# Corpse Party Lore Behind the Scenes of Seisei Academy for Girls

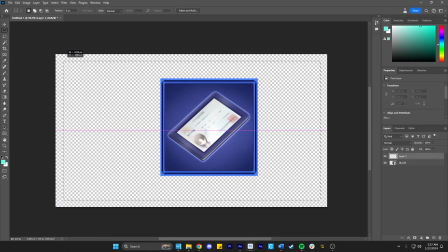I try to do that a lot because I think it's really nice for people who use headphones. Like, oh, the audio is actually 3D, just like the game.
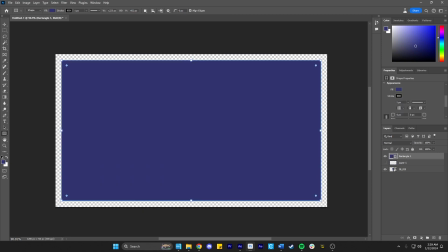Coming from left to the center. I do that with the screams too. So here's me figuring out the ID tags.
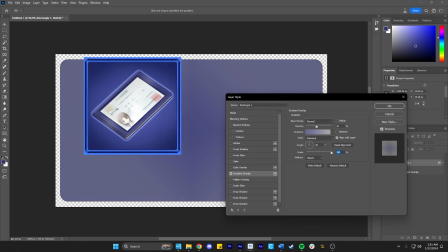I saw a picture of Mayu's ID tag and I was like, oh, I'll just replicate it because I kind of wanted to do something different where we start with the ID tag and then it ends with the cause of death.
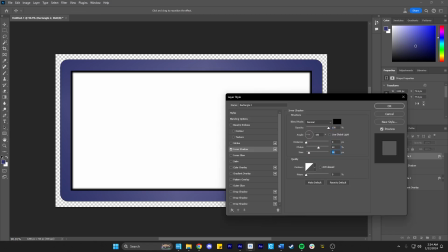So here I started doing the ID tags, making it look nice, figuring out the colors, referencing Mayu's student ID tag,
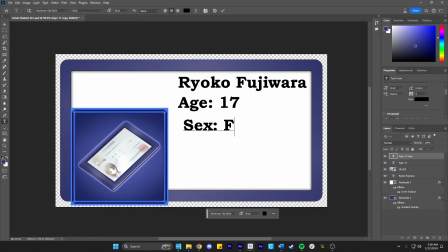figuring out the sizes, the font, the placement.
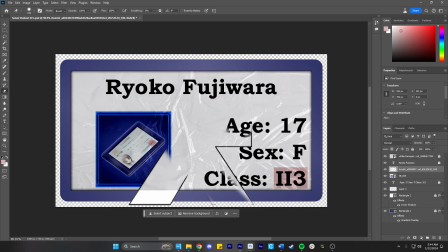Something fun that I decided to do because we're not going to have pictures for all the Seisei students,
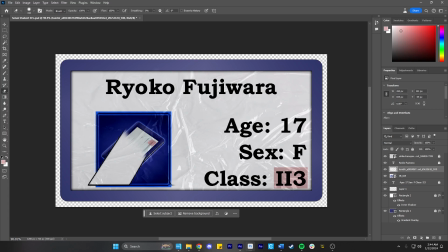or for example, for all the Seisei students, like the faculty, we don't have artwork for them. So I was like, okay, like let's just take a scrap from
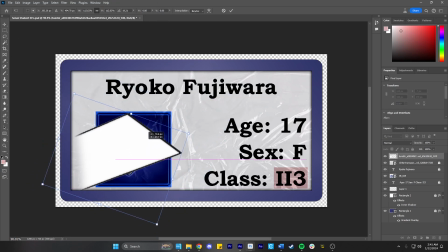the Sachiko Ever After Charm and let's just say that they put it in their ID tag so it covers your face.
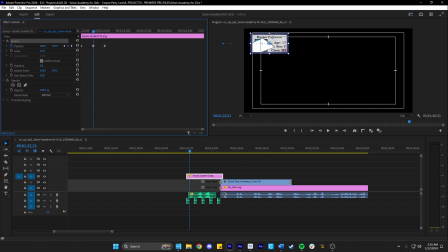And I was like, that's good enough for me. So now we place it in Premiere, and I was trying to do this thing where I animate it. It comes from left to right, and that wasn't working. So I just decided to play with the rotation. And honestly, this was all luck. I'm not an animator. It's usually just luck for me, and patience.
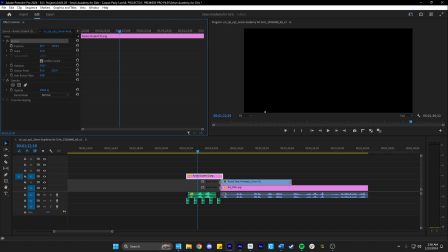And it ended up coming out pretty good, where I just animated rotation slightly and landing it, and then I just added a sound effect later on, and it looks like that.
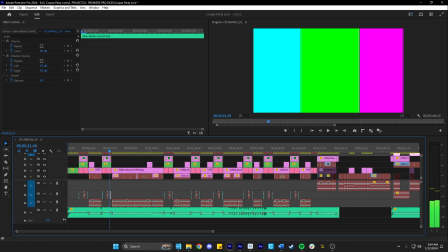And I thought it was pretty neat. So that's what I used. Oh boy, here we have my old timeline It is terrible.
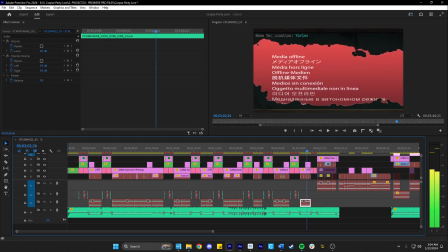You see, that's why I start keeping organized.
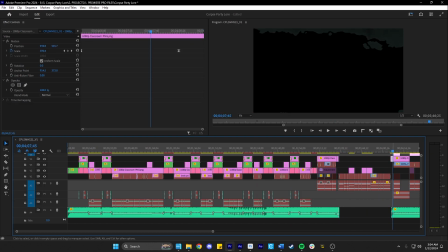But I just thought it'd be neat to show you like my old timeline for, I think this is, I don't even know what video this is.
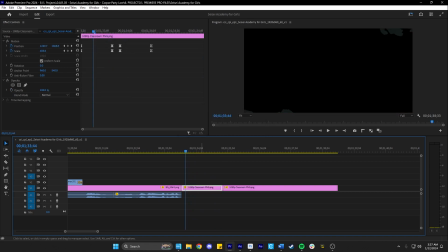Okay, so here we have a different aspect ratio. I'm using 2:1 in this new series because it fits better on the screen, and I thought it was more cinematic. So here I'm animating the new zoom out and from left to right, the chalkboard.
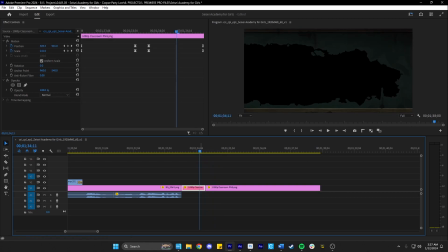So just so I could have my numbers and make everything consistent throughout the video, and that way I could just copy and paste it what I need.
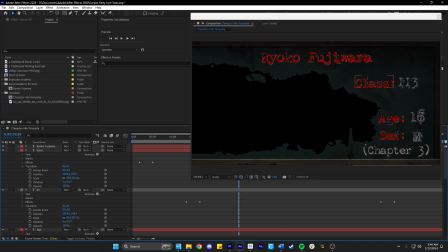We're back in After Effects, and here's where I animate the names and the class, the age, the sex. The names I decided not to animate. That was too much work, so I just faded it in. But everything else is pretty much preset animated. You can see like the orange lines there. That pretty much makes it look like it's being written out.
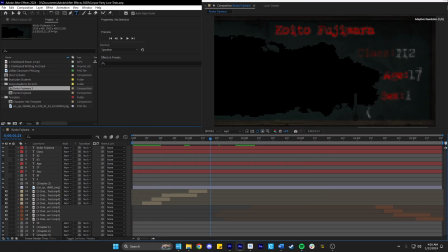And you just go one by one. So it could appear, and I do that for all the characters. Their class, their age, their sex, and what chapter they're located in. Referencing the script.
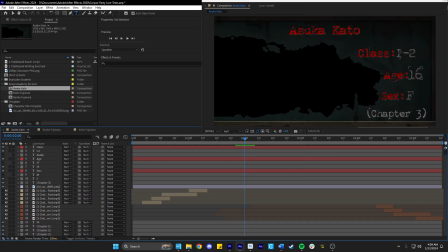And pretty much do that for all the characters, and I just verify that I got the information correct. I put the template of the chalkboard in the background, but I'm gonna delete that when I export it.
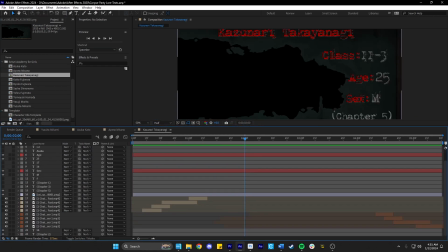That way I could only, the only thing that is exported is the text.
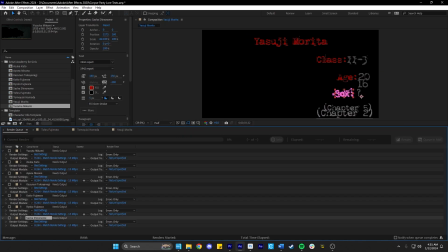So that's why I'm deleting it. I pretty much export all of them, and then I add them onto Premiere and then just overlay them because the chalkboard's already there.
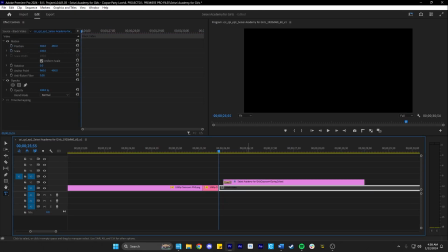I just used it for reference. Here we have, I just thought it'd be neat. I think I saw it in one of the games, probably the first one when there's a flashback, like where they're located, what time of day it was.
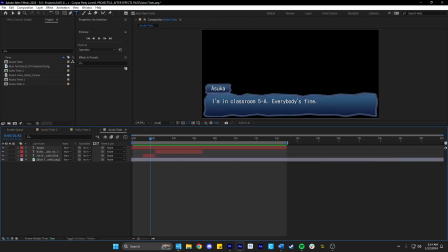And I was like, okay, that's a good establishing shot without establishing a shot. So that's why I used that.
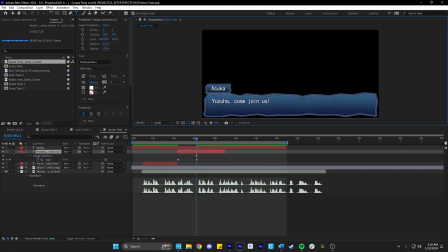Here's more text animation for Asuka.
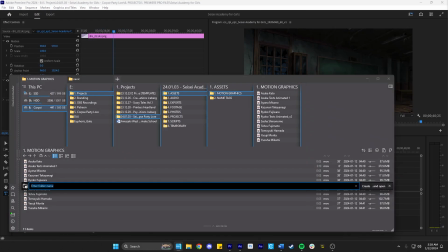I think this is where I'm working on her scene now, and then I export the text, pretty much put it into Premiere,
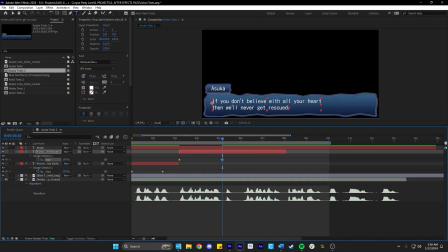and then start playing with it, seeing what I like, exporting the rest of the text,
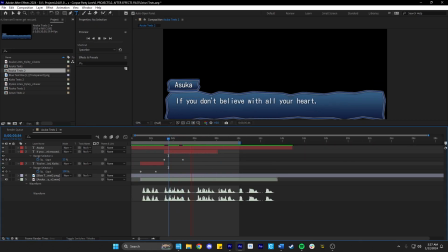or animating the text, and then exporting it, and then putting it into Premiere.
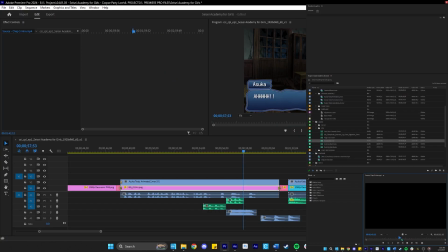I'm not really good at After Effects, but I really enjoy learning, and I've been learning how to use After Effects thanks to this series, so it's great. Here we can see on the bottom right, I'm referencing the game because she gets hit. Asuka gets hit in the skull by Yoshikazu.
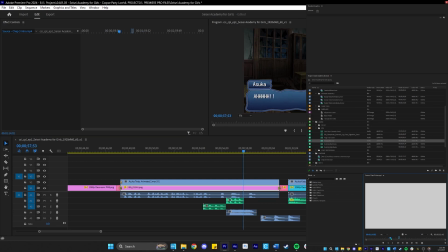So I'm referencing the game on how like the lights flash.